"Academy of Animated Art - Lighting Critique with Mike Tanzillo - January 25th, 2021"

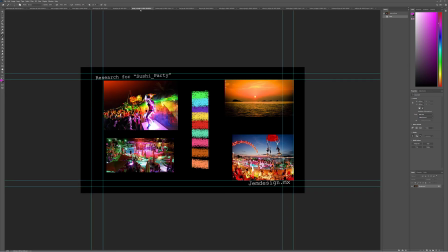(20:26)
All right, Horje. So very colorful as always. Very cool reference.
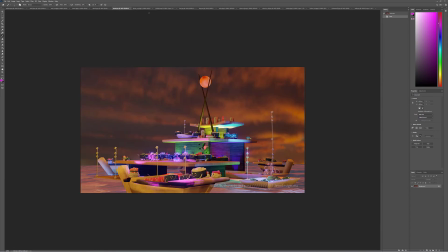(20:33)
I think that the number one thing for this iteration or for the next iteration would be to help focus in a little bit. So we've got these little vignettes being played out around the scene.
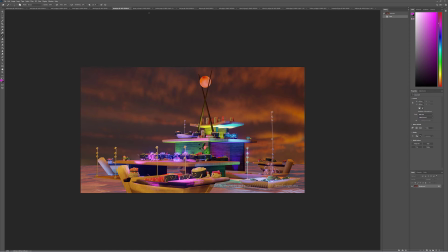(20:46)
It would be great for you to use your lighting to help us isolate the few that we're supposed to see. It's just right now it's kind of being universally lit a little bit stronger.
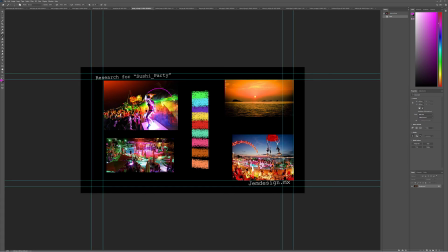(20:58)
And let's take a look at your reference to see what I mean. Like, so we're really focusing on this character here because all the other characters are either darker or in the kind of monotone in value.
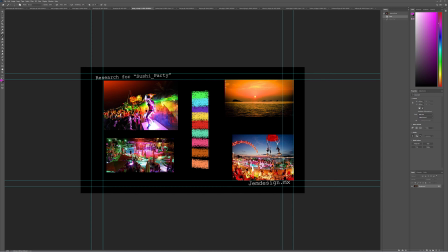(21:10)
Obviously there's different colors going on, but like nothing super bright is back here on any of the characters, but there is a lot of brightness right here on this woman in the foreground. So that really helps us focus in. In this shot, we can tell that these areas in here are more in shadow and less important, while these are our focal point.
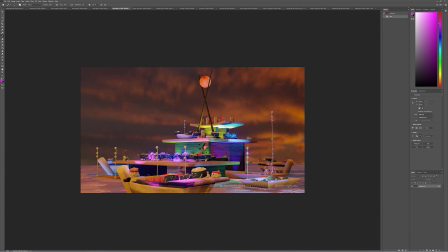(21:29)
So I think it's a matter of, you know, like if you're looking at the wood, it's all kind of similar in value except for these a couple of these brighter spots, but like I just don't feel like the brighter spots are that much different or special in a way. Like, should I be seeing these guys on top of this?
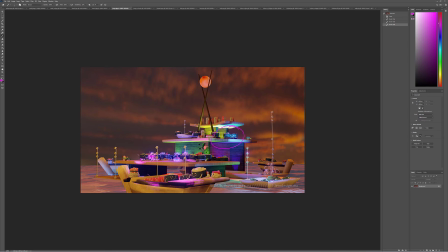(21:46)
Like, is it important to see all them, or is it better to kind of put those into more darkness and really kind of focus on this region? Yeah, so it's really just a matter of creating more dark values in the areas that you don't necessarily want people looking,
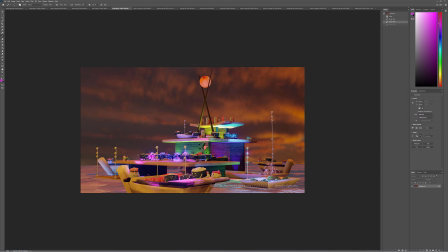(22:03)
and really using the brighter values of these kind of spotlights to help tell that story.
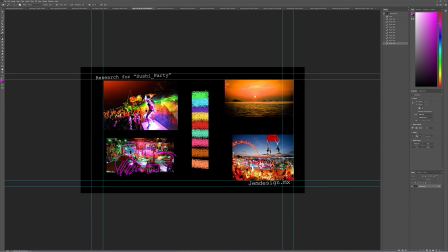(22:09)
And then additionally, at some point, like the way that we can kind of see the source spotlights in some of these shots too,
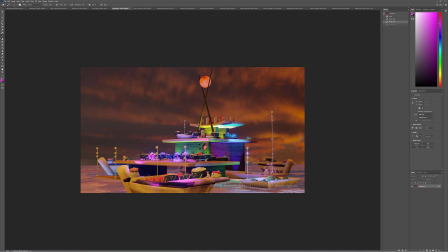(22:16)
it would be cool to, like, I don't know, see the spotlight the way that you would in a party. Like, they're always kind of omnipresent on the perimeter of the party. Right.
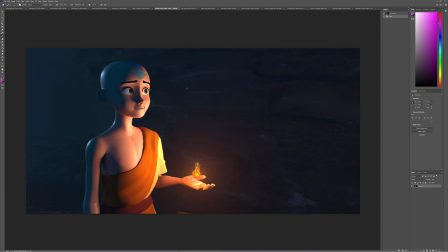(22:28)
Oh, and Jordan. Yeah, I think this is looking really good. I want to see two things. One, I want to see more influence from this on the wall a little bit. I think having it from like this point onward and keeping this cool back behind him here would still work out really well.
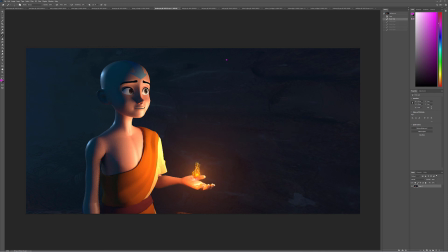(22:48)
And then I think we can go brighter with our element here, just because like some of the values that we're seeing on the hand are actually brighter than the core element itself. Like, I'm not convinced that this thing is emitting this light. You know what I mean? Because it's a little bit, it would be brighter than any of the light that it emits.
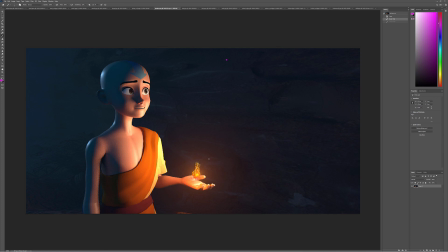(23:07)
And then for your blue kick fill rim light, this feels again like a small light source, which is fine. Like if it's more of a reflection of the moon or something small, that's cool. But like if it's more skyness, then you probably want this to read out just a little bit more.
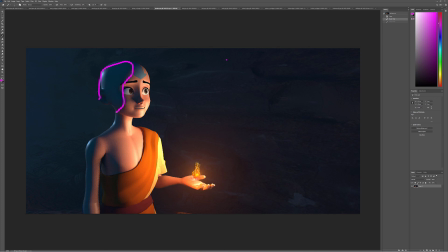(23:27)
And then in terms of this value, I think we've talked about this before, but it's either a matter of it's just like his ear just kind of feels a little dead. So I'm wondering if
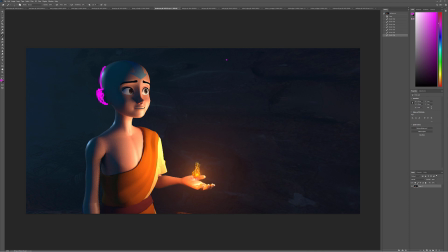(23:41)
with this light coming here, if it's actually hitting his ear, it could give it just like a little touch of warmth in there. That might actually help out a lot. But yeah, I think this is looking good. And then you know, with this hitting the wall, it would just create a little bit more shaping on that back wall.
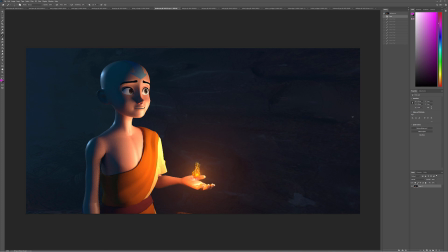(23:57)
It's nice and dark, and we're reading the character, but it is a little bit flat, and it would be nice to get a little more variation on there.
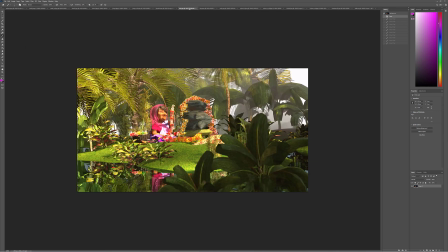(24:04)
All right, so I think that is, we talked about Cat, and that's where we started the go-round.
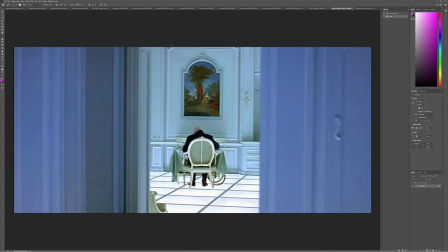(24:08)
Okay, great. So that's all for today. If you guys have any questions at all, please reach out to me and let me know, and I look forward to seeing what you got tomorrow.
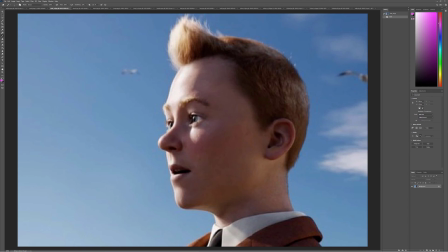(24:16)
All right, happy lighting, everybody.